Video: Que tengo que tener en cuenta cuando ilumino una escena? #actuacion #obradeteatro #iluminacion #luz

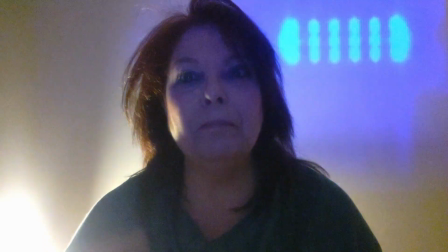Acá en el monólogo la usamos muy poquito, pero en otros espectáculos la hemos usado muchísimo más,
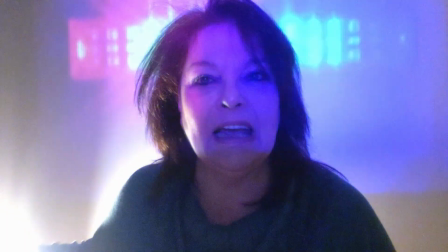que es esa luz que pasa por atrás, ¿sí? Que va por atrás mío, es decir, no me está iluminando a mí de frente,
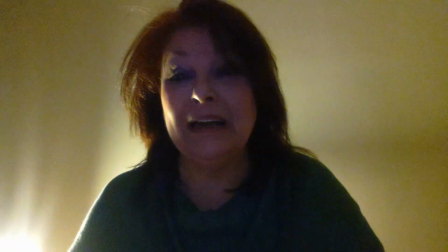pero lo que le está dando es volumen a mi cuerpo, me despega de la pared, ¿sí?
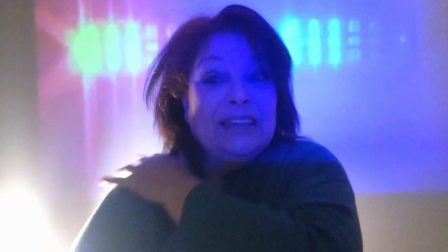¿Ven cómo aparece acá la sombra, el borde, ¿sí? Y identifica que hay un atrás, ¿sí?
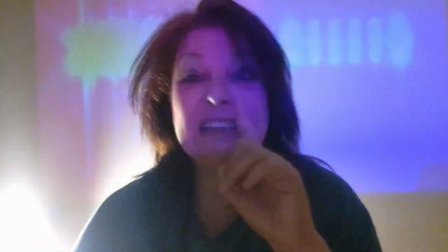Yo la voy a apagar para que ustedes vean qué pasa cuando esa luz no está. Ya voy.
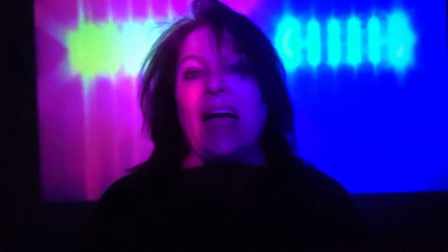¿Sí? Bien, bueno, ven que acá estoy como pegada yo a la pared, ¿sí? Más allá de que la luz que tengo de frente es muy fuerte, soy como parte de esa pared iluminada, ¿sí?
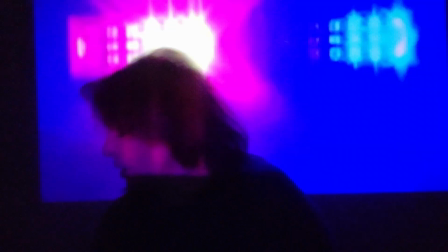Miren cómo cambia.
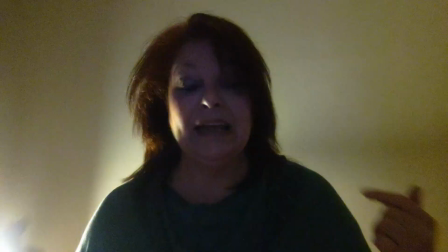Ahora que empiezo a tener cuerpo. Obviamente esta luz la tenemos que compensar con otra luz que nos dé de frente.
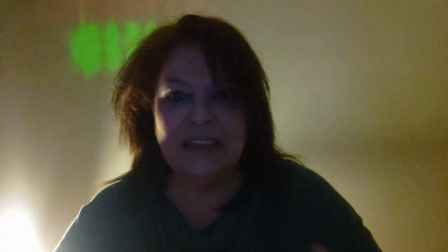Obviamente de acuerdo a lo que nosotros querramos decir y contar, ¿sí? En esta escena.
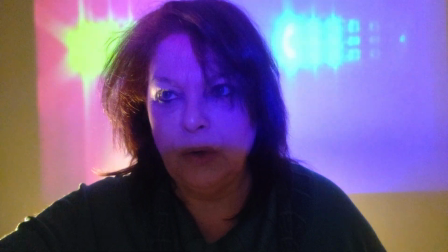Les muestro con la otra. Apago y prendo para encender la otra luz. Y veamos ahora lo que va pasando, ¿sí?
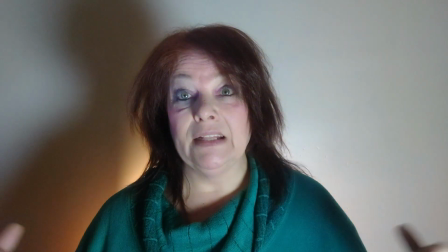Tengo luces de frente y tengo luz de atrás.
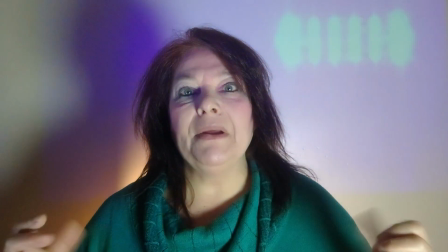Es decir, ustedes me ven a mí, me ven el gesto, me ven la intención, pero también se ve que es un cuerpo con volumen, que está separado de la pared.
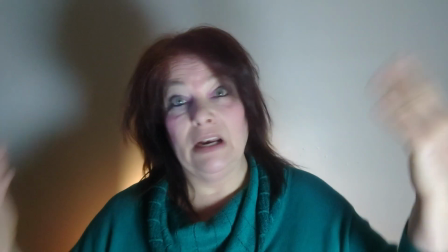¿Se dan cuenta? Bueno, quedó la luz de la policía atrás, ¿sí?
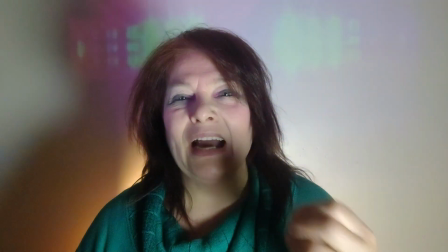Que podría no estar y el efecto sería exactamente el mismo porque acá se va disolviendo, habiendo tanta otra luz de frente, ¿sí?
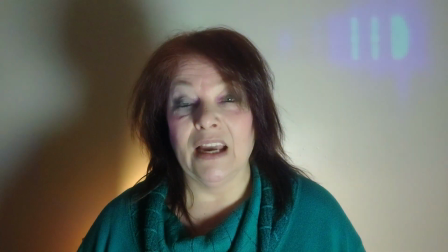Se va disolviendo la intensidad de aquella que veían antes. Yo no le cambié la intensidad, ¿sí?
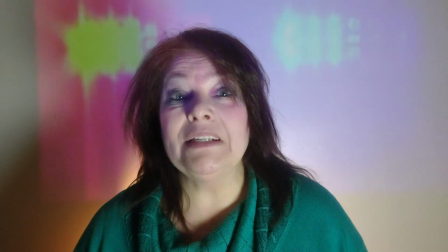Todo esto para la puesta de luces. Obviamente después, esta puesta de luces, hay una parte que yo no les conté, ¿sí? Pero todo esto, mientras va sucediendo, va a ir pasando por diferentes aplicaciones, ¿sí? Lo que vamos a hacer en el teatro pantalla es trabajamos con el Zoom, que todos conocen porque la pandemia lo hizo muy famoso, ¿sí? Todo ese Zoom va a ir pasando por un OBS y ahí en el OBS podemos filtrar, modificar la escena, ajustar y hacerle un montón de otras cosas, de lo cual ya hablaremos en otro video. Y del OBS pasa a YouTube, que es directo al espectador, ¿sí? Es eso lo último, lo que el espectador o la espectadora va a estar recibiendo en el momento de la función. Entonces, como pasa por estos pasos, esto le va a permitir, el OBS sobre todo, el cambio y ajustes dentro de la imagen. Pero la puesta en escena la tenemos que hacer primero in situ, en el lugar. Ahora les voy a mostrar cómo son las lámparas que utilizamos, cómo iluminamos esto.
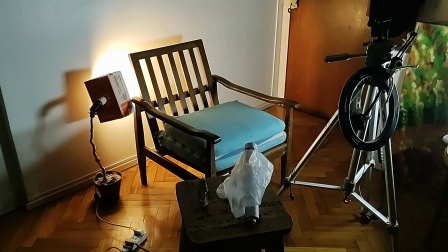Para los que luego terminen viendo la obra, les estoy spoileando y cortando un poco de magia, ¿no?
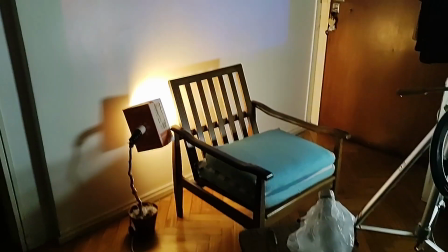Es como entrar al escenario y caminar por el escenario antes de que comience la función.
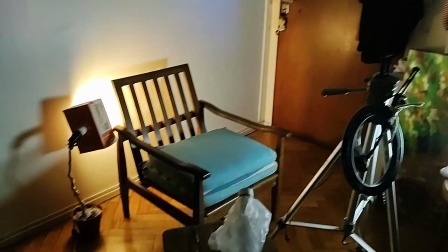Esto es un poco. Acá transcurre la escena, ¿sí?
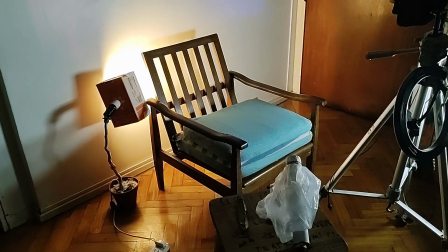En esta obra estoy todo el tiempo sentada en ese sillón, que no es un sillón en la escena, ya lo verán, para eso tienen que ver la obra.
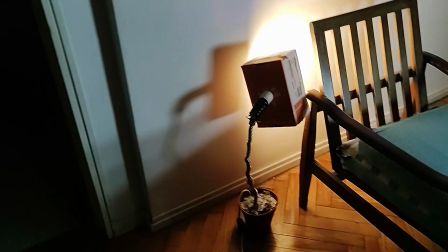Y vamos a ir viendo algunos. Yo como cameraman no soy muy buena. Esta es una de las lámparas.
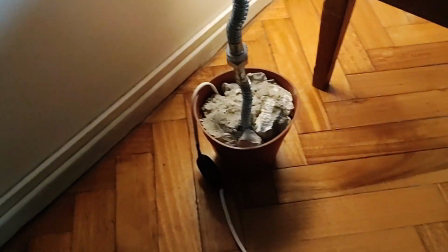¡Oh, Débora! ¿Te creció una lámpara de la maceta? No, la hemos fabricado
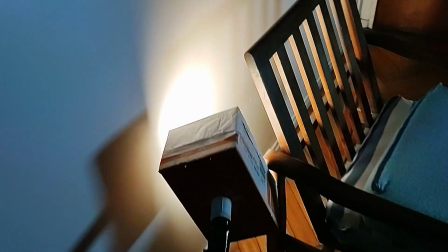especialmente para la iluminación de las escenas del teatro pantalla, ¿sí?
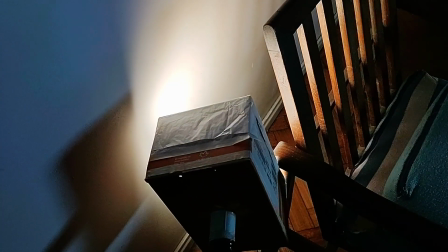Después se las muestro de frente y se las explico bien. El bichito, yo a esta le digo el bichito, ¿sí? Porque miren lo que es el bichito, ¿sí?
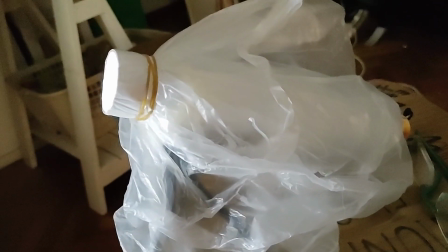Es un tubo de rollo de cocina, la parte de adentro, ¿no?
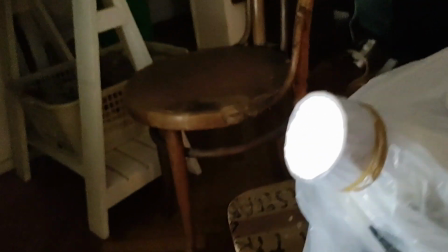El que está, el de cartón, con nylon, ¿sí? Que le hace de filtro.